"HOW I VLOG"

And so now we get the typical scene of Justin and I walking into a hotel,
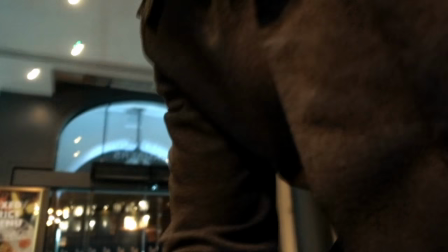and now you'll see the backstage footage of it, and
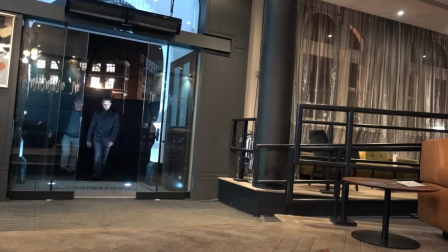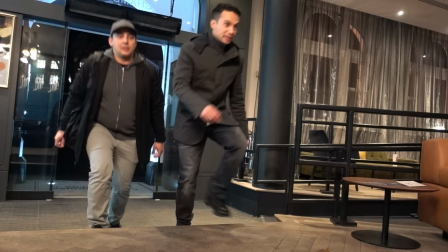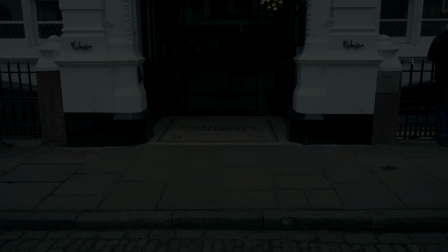that's it right there.
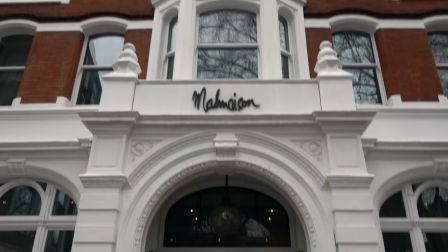And here's your standard shot of the outside, so you can see it is morning, but I'm actually gonna shoot this shot when I get outside,
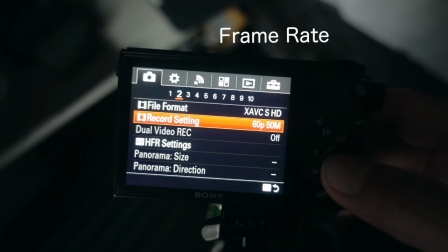just waking up here, and I'm gonna pack first, And then I'll be switching my camera to a higher frame rate because in the travel sections nowadays I like to do a little bit of dialogue in the background. So the higher frame rate is to slow the video down while I speak over it.
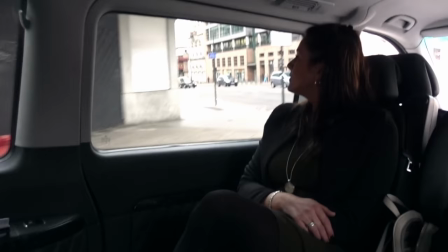This will give a little bit more of a dreamier effect. And so here's a nice little area for some dialogue.
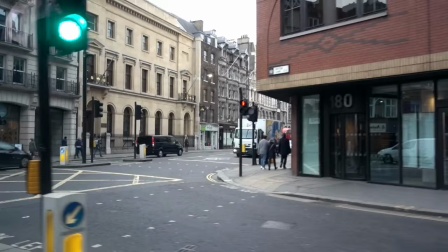I have to give a shout out to Headhunters as he inspired me to get into these. still not able to do a whole one with me just brushing my teeth
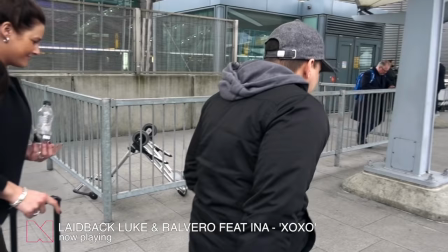like he does but I'm getting more comfortable with them the content in these sections I just write down and read up speaking them
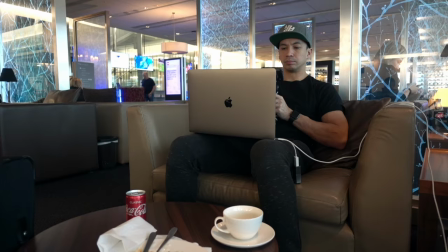into the camera mic so the quality stays the same the whole vlog time to travel out to Scotland now on paper a short travel
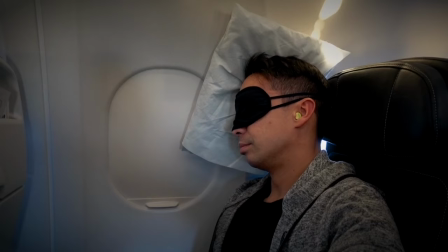but it felt quite a long day anyway had an epic sleep though and
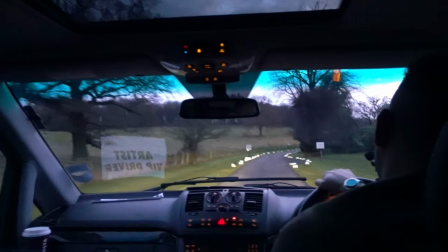now Now I'm just trying my best to understand the way the locals speak out here. Just arrived in my hotel, it's getting late a little bit here in Edinburgh.
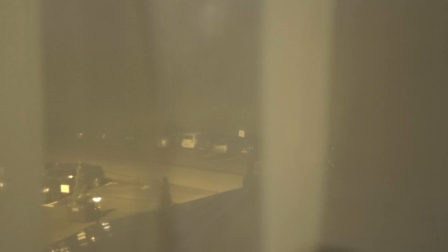The UK gets very cute with these hotel house type of situations going on. We're literally in the middle of nowhere. It's a big show tonight, it's Don't Let Daddy Know, so I'm excited. The schedule is really tight though, I'm about to be picked up in one and a half hour, just in time to do another kung fu session with Jordan.
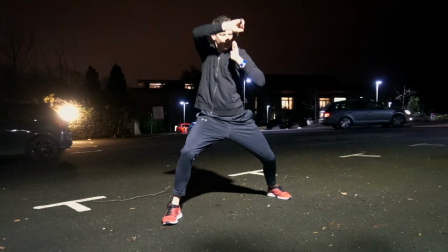And after that I will tell you something about writing a script when you're vlogging.
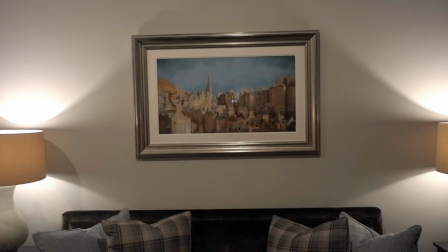Currently teaching Kung Fu out in a car park. Still got it. Oh, the light. That should be better. So still got a great training out.
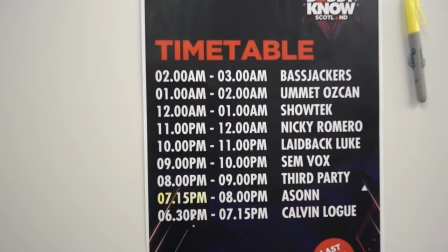But right now it's just a half hour before my pickup. Gotta get ready for the show. After my show, I'll tell you more about scripting when you're vlogging.
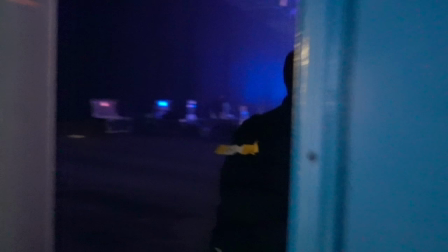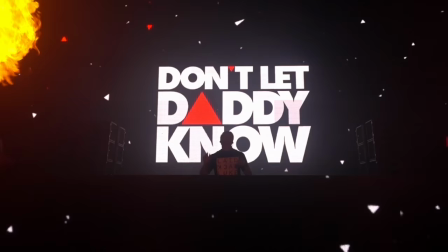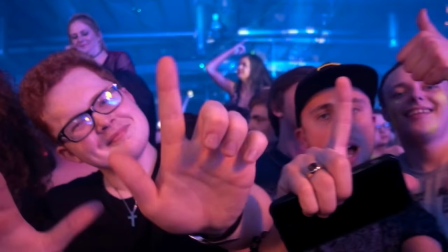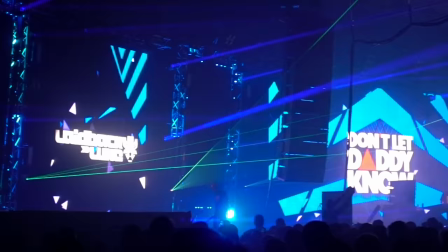So here I go, trying to make the best out of this hotel room situation. This is not really a recording studio like this, right? I promised you I was gonna talk about scripting and it has been essential in my vlogging. So every week I choose a concept about what to vlog about. Globally I'll know my schedule for my itinerary that I get for my tours. So then I'll just make a note, come into the hotel room, talk about this. Film workout after I talk about this. Grab some footage of the hotel entry. And with this in mind, I can easily structure vlogs to get a message across and create like a storyline from front to back. Because the thing is, you're making films. So why not have a script for it, right? So now you know how I vlog and I'm actually excited to show you how I edit as well. Would you be interested? leave it in the comments and I'll have a look. So I am switching to Denon CDJs.
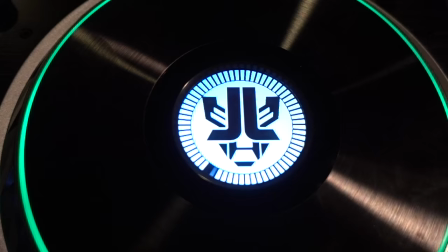Next week will be the vlog about me explaining why the players are so good. If you're curious to see that, give me a thumbs up, subscribe to my channel, and I will catch you back here next week. Until then, L's up, brave safely, and salute.